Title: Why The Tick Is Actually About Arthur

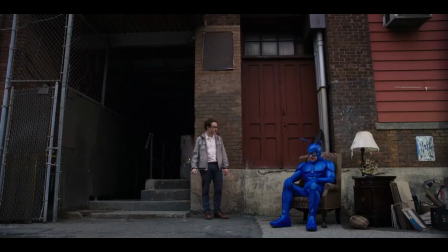4:14 As pure and wholesome as The Tick's motivations are,
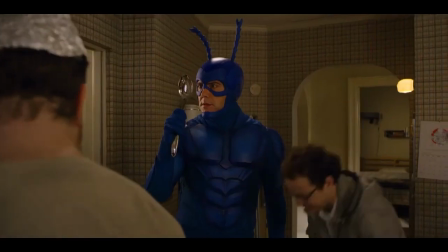4:17 trying to make him more complex would break the elegant simplicity of this character and completely ruin his charm.
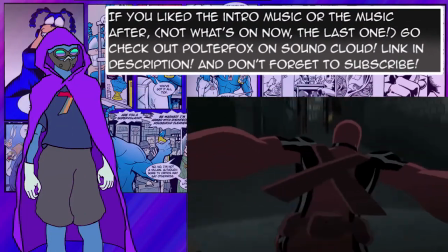4:24 After all, can you imagine adapting Deadpool to be super friends-esque?
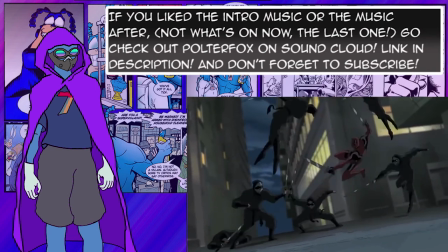4:28 Even in the Ultimate Spider-Man cartoon, Deadpool felt stilted and it didn't really work.
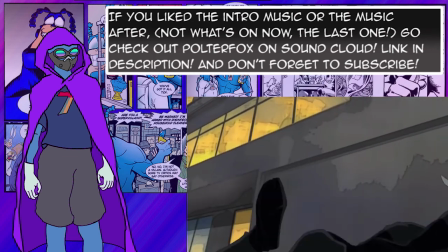4:33 And that episode was actually written by Deadpool's own creator, Joe Kelly.
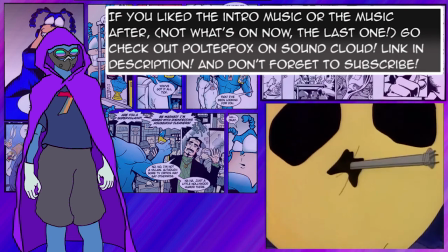4:39 The Tick is all hero all the time. And that's why Arthur is our point of view character.
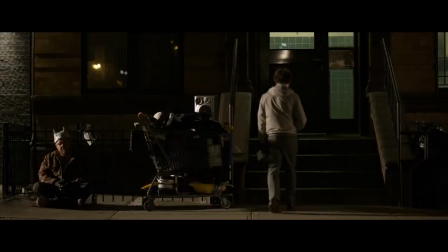4:45 He's terrified of the world around him in a way that The Tick never could be.
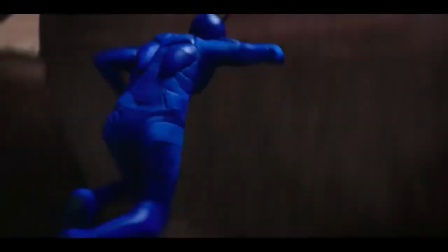4:49 Whereas The Tick is a lot like Superman, Arthur is a lot like… just a man, aspiring to be more.
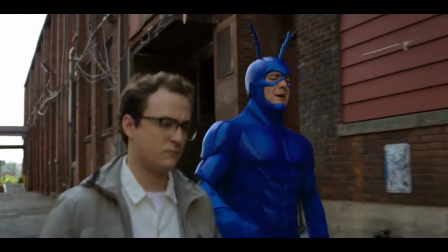4:57 Arthur is just like us, aspiring for greatness, but terrified of it all at the same time.
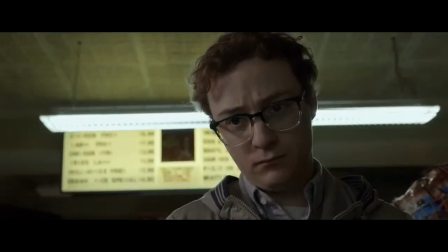5:06 After the cold opening, the very first scene of the pilot opens on Arthur going to pick up some groceries at the local Ma and Pa shop.
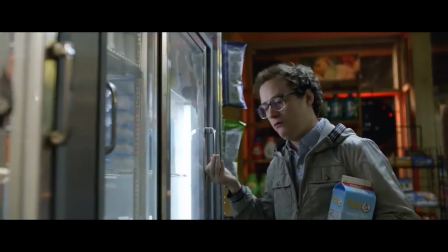5:14 This is one of the most important scenes in the show, as it establishes everything about the show and its world within a few minutes. Everything featured here comes up again later on, from the gang members, to the store clerk, to superian.
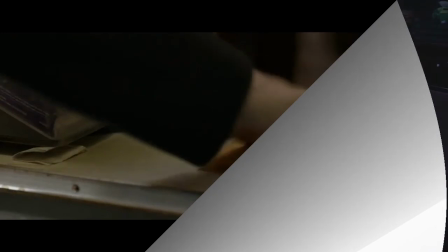5:29 Everything in this show is actually connected, and it's all important.
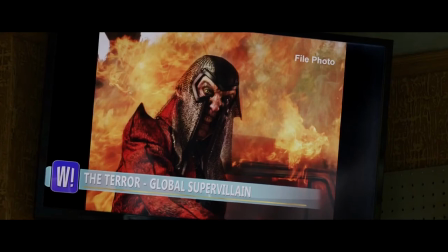5:34 Mise-en-scene is established and built through the usage of the radios and television surrounding Arthur.
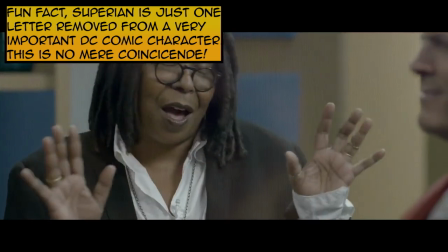5:39 Similar to our own world, the news and interviews that Arthur is watching give us context into the world around him.
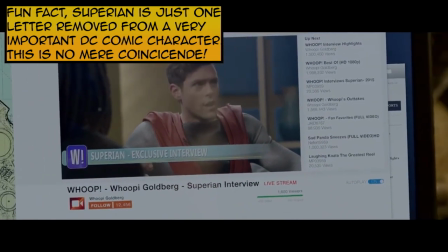5:46 It gives us context into its history, its recent events, and much like in the 24 hour news cycle of the 21st century, the happenings of our world around us are completely inescapable and unavoidable,
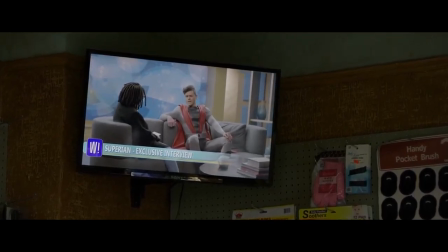5:58 just like we see with Arthur here. Here we see Whoopi and Superion discussing the events of all those years ago.
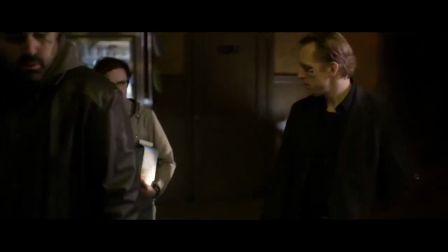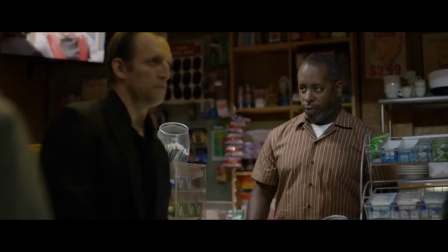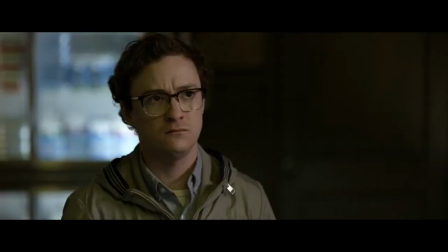6:16 The world of this show exists the way it does because of what the terror did all those years ago.
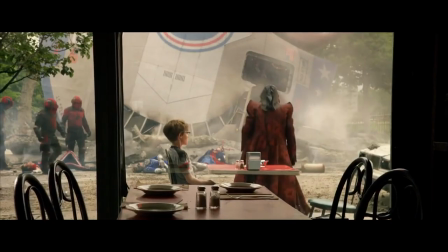6:21 Just like Arthur.
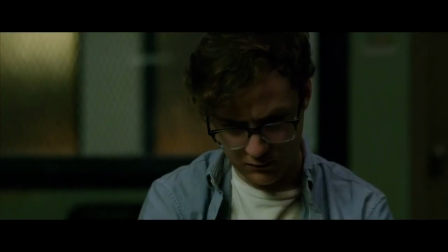6:22 Arthur lives his entire life in the shadow and trauma of that single defining moment, and he can't move past it.
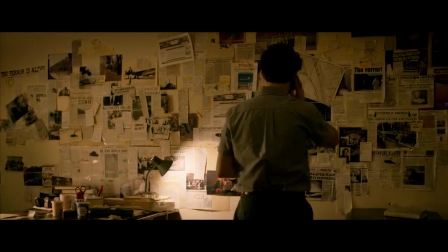6:30 In the same way we can't seem to escape the news, celebrity gossip, politics,
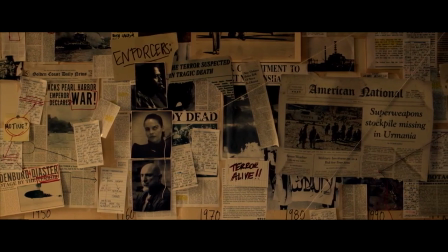6:36 tragedies, or controversies in our own world, Arthur can't seem to escape the trauma of his past because there are reminders of it all around him.
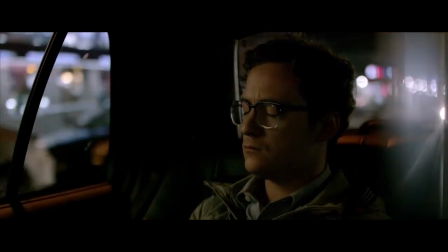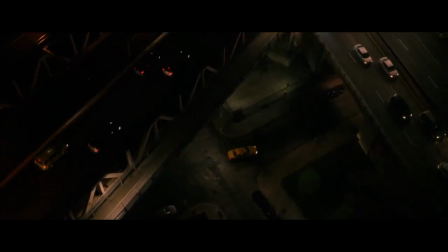6:52 Arthur can't escape the trauma of his past because there are reminders of it all around him everywhere he goes.
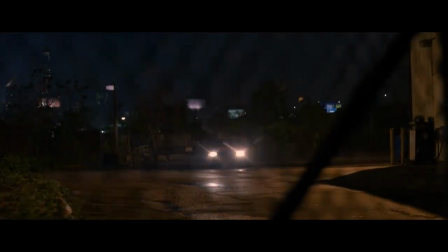6:58 He can't even get groceries or take a cab ride. Arthur in this way is a reflection of the city, completely traumatized by the past.
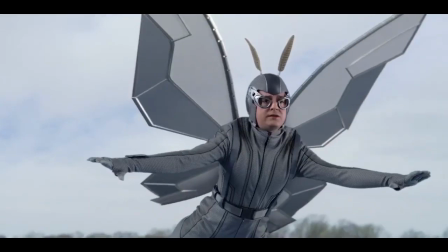7:08 Arthur is a product of that traumatization, and utterly unable to move past it.
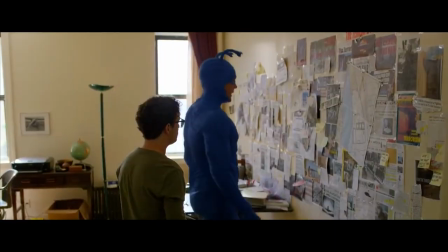7:14 Despite Superion and everyone else's claims, Arthur remains adamant that the Terror is still alive and running things from behind the scene,
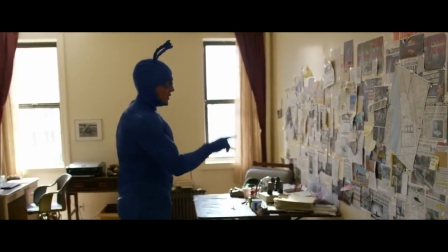7:22 and despite his hard work and research, those around him refuse to help, instead writing him off as delusional.
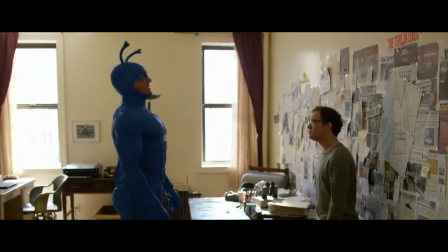7:30 At certain points, the audience is even made to question Arthur's own sanity, echoing the indecisive and insecure nature of Arthur's character.
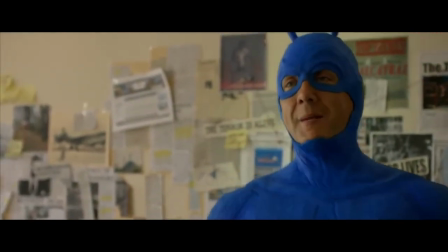7:38 As the audience were made to question if the terror is alive like Arthur claims, or if Arthur hasn't made up the tick as well to fuel his own delusions.
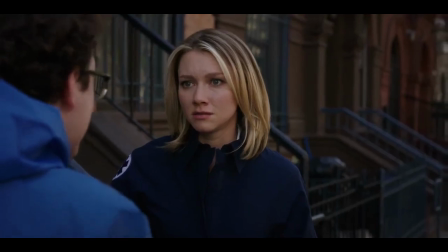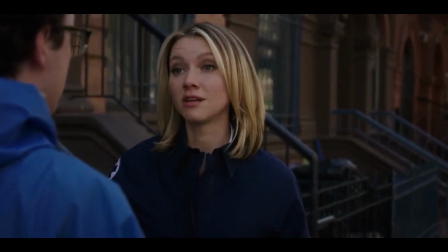7:54 No, Arthur, you're not fighting anything. You're just a little unwell. Arthur.
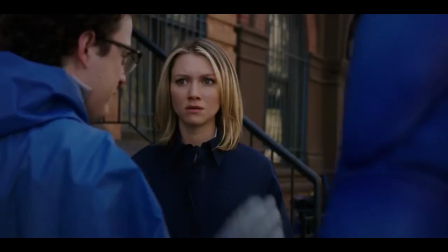8:01 I just need to figure out where my mind is. That's all okay. You're doing all right?
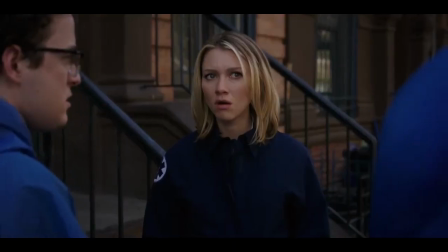8:07 She can't see you, okay? I can see him. Yeah.
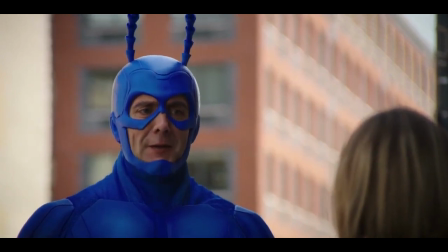8:13 What are you? I am the Tick. I am a superhero. I'll be defending the defenseless in the area, henceforth.
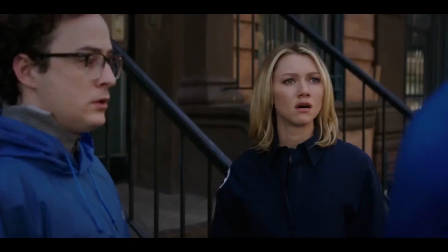8:22 Huh.